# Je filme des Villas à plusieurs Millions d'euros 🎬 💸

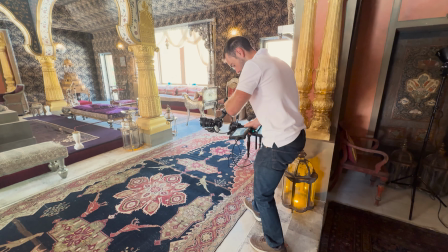Et c'est pour ça que j'ai choisi un objectif qui ouvre en 2.8. Le grand angle, c'est très important.
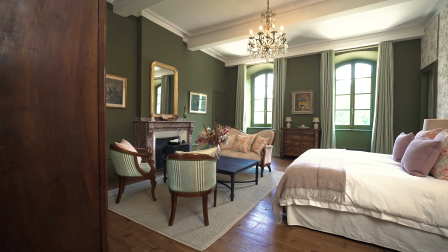Il faut pouvoir capter beaucoup de lumière quand on fait de l'immobilier et c'est pour ça que l'ouverture 2.8 est vraiment importante.
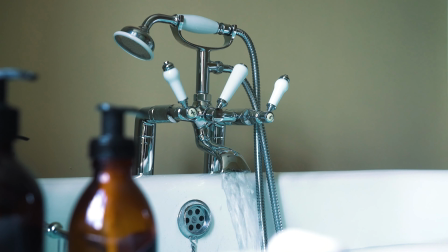J'avoue que la 7S III avec son double ISO natif en 640 et 12800 ISO, c'est aussi une bonne chose.
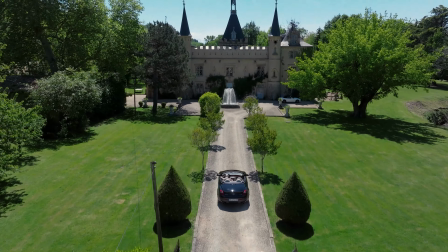Pour ce qui est des plans en style interview et présentation du bien, j'utilise une focale fixe en 35 mm.
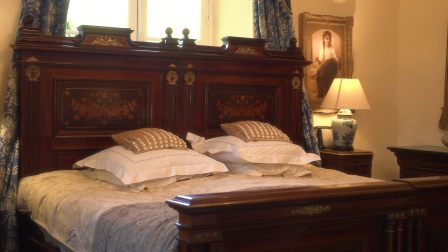C'est vraiment la focale parfaite pour ce genre d'image et l'ouverture 1.8 permet d'avoir un très beau flou derrière plan.
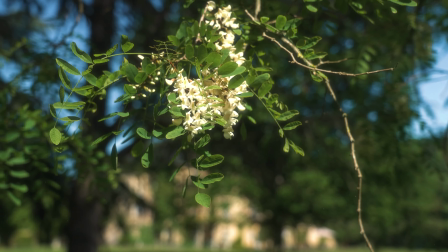J'utilise aussi pour quelques pack shots avec notamment mon 24-105 mm de chez Sony qui ouvre en f4.
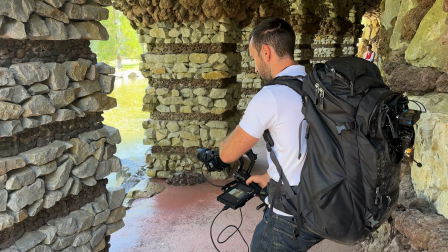Ensuite, ce qui est aussi extrêmement important, c'est le stabilisateur. Le stabilisateur, si vous n'en avez pas, il faut impérativement en avoir un.
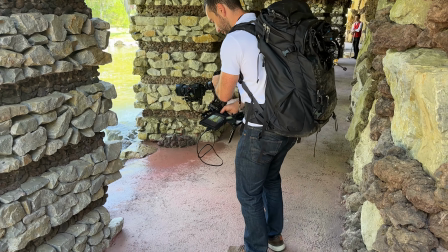Parce que quand vous allez faire vos avancées, vos gauches, vos droites, vos marches arrière et tout ça, il faut des plans où on a l'impression que vous êtes sur un rail.
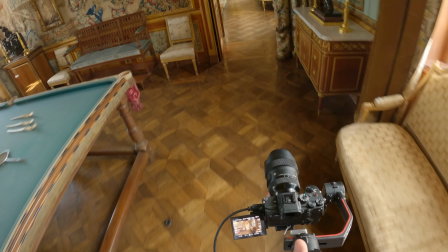Donc moi, j'ai un DJI Ronin RS2, plus ça ne me sert à rien. Si vous faites des vidéos avec un agent immobilier qui intervient et qu'on a besoin de l'entendre, il vous faut un micro-cravate.
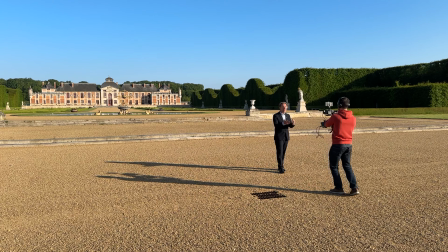Il vous faut un très bon système audio.
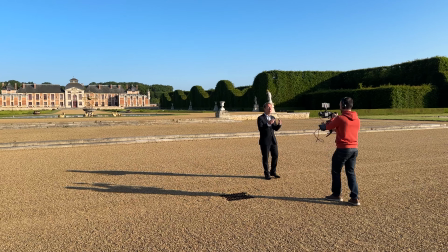C'est vraiment pas le truc à négliger, je vous déconseille fortement le micro canon, parce que vous allez capter plein d'autres bruits qui sont pas du tout nécessaires à la vidéo. Ce qui est super important, c'est de capter de manière très distincte la voix de l'agent. Donc moi, j'utilise ce que j'ai juste ici, on le voyait même pas sur la vidéo. C'est un petit micro wireless de chez Holy Land. Et ce que j'aime beaucoup sur ce micro, déjà la qualité en tout cas, si vous avez entendu, elle est quand même vachement chouette. Et en plus de ça, il est minuscule, il se voit pas. Il n'y a pas de marque, contrairement à DJI. Si je veux vous faire une différence, c'est le micro le plus connu et le plus utilisé, le micro de chez DJI. Voilà à peu près la différence de taille. Et le gros DJI comme ça, moi, je n'aime pas du tout. C'est beaucoup trop gros, c'est trop flagrant. C'est vraiment... ça fait trop influenceur, en fait. Et ce n'est pas du tout ce qu'on recherche dans ce genre de vidéo. Alors que ça, voilà, hyper discret, pas de marque apparente. Ça se met partout parce que c'est magnétique. S'il y a n'importe quel matériel qui vous intéresse, tout ce dont je parle, je le mets en description de la vidéo, de toute façon. Évidemment, c'est extrêmement important d'avoir un drone et donc d'avoir une licence de télépilote.
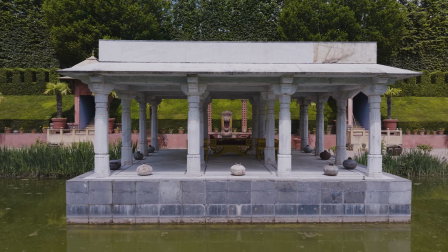Bien évidemment, une vidéo immobilière sans plan drone, il y a quelque chose vraiment en moins.
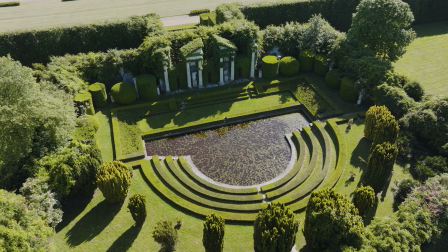Donc c'est très important d'avoir un drone parce que ça va donner tout le décor avec le grand angle du drone,
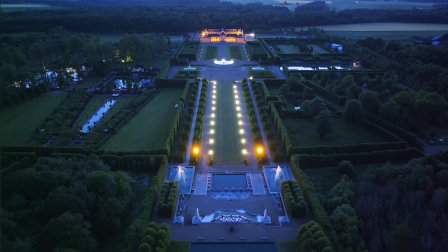de pouvoir s'écarter plus simplement, de faire des plans d'ailleurs extrêmement stables avec des grandes distances.
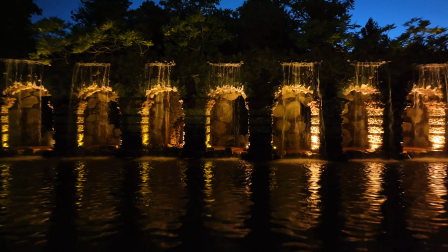Vous pouvez être à hauteur d'homme avec un drone et faire des plans de fou.
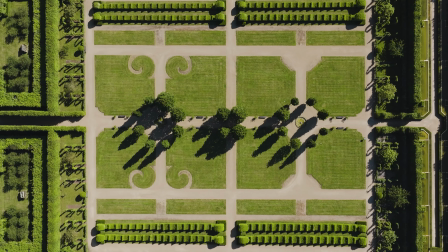Évidemment, prendre de la hauteur et de la distance pour montrer l'immensité de la villa, en tout cas la mettre le plus possible en avant. Pour ma part j'utilise un DJI Mavic 3 Pro Ciné, vous le savez pour ceux qui me suivent assez régulièrement. C'est un drone que j'aime beaucoup même si c'est le deuxième, le premier avait eu un petit défaut renvoyé avec le SAV de DJI. Moi je l'aime beaucoup, le fait qu'il y ait trois objectifs, alors bon honnêtement je n'en utilise que deux, le grand angle en 24mm et le téléobjectif en 70mm.
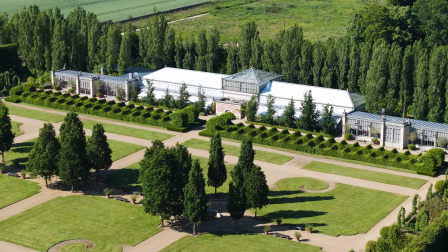Ces deux là me permettent de filmer en délog. Le 70mm il peut être vachement important dans pas mal de situations parce qu'en fait ça va pouvoir
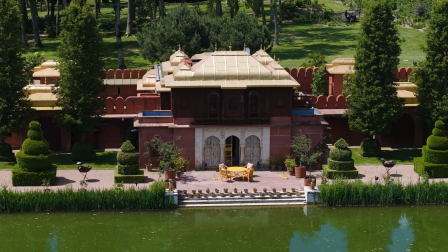vous permettre de détacher votre sujet de son arrière-plan et ça va le rendre encore plus imposant, plus impressionnant, de plein de façons différentes. Le 70mm il est vachement cool. Pour aborder vite fait le drone FPV parce que forcément il y a des questions qui vont arriver là-dessus où ça cogite dans votre tête. Est-ce que j'utilise le drone FPV dans mes vidéos immobilières ? Est-ce que c'est bien ? Est-ce que c'est pas bien ? Si je pouvais répondre que par oui ou par non je dirais non ce n'est pas bien. Non, ce n'est pas bien, et un oui, mais dans certaines conditions, pourquoi pas ? Le style ne correspond pas à la clientèle. Ça va trop vite, on ne voit pas les détails, ce n'est pas glamour, ce n'est pas élégant en fait comme style, on ne cherche pas la vitesse.
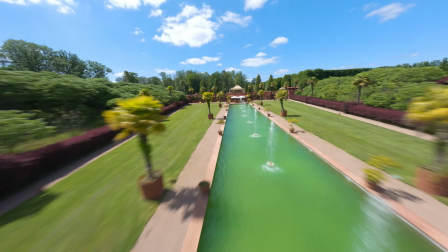Donc à moins d'avoir un espace gigantesque, avec beaucoup de choses, avec des grands couloirs et tout ça, et pour montrer facilement l'immensité du lieu, pourquoi pas ?
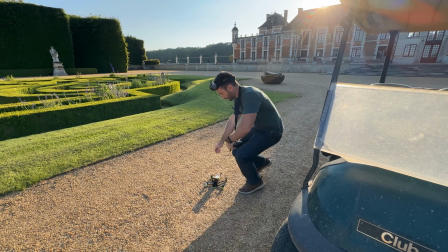Ça m'est déjà arrivé, mais c'est extrêmement rare que j'utilise le FPV, et la majorité du temps, je ne la porte même pas avec moi. Ça peut être intéressant pour promouvoir rapidement un bien immobilier sur les réseaux sociaux.
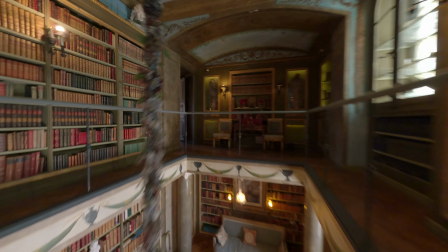Mais si vous faites une vidéo immobilière, donc je distingue bien les deux, les plans GoPro dans la vidéo immobilière, vraiment, ça va trop contraster.
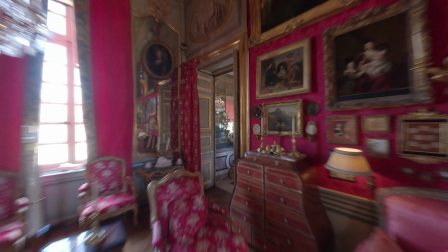En tout cas, avec mon style d'image. Certains y arriveraient peut-être très bien. En tout cas, moi, ça ne correspond pas du tout à mon style de vidéo.
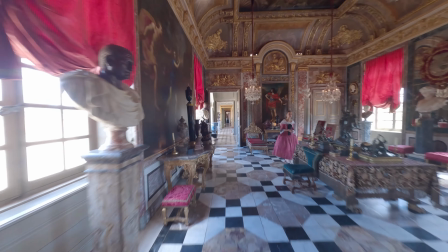Alors que j'adore ça, j'adore le FPV.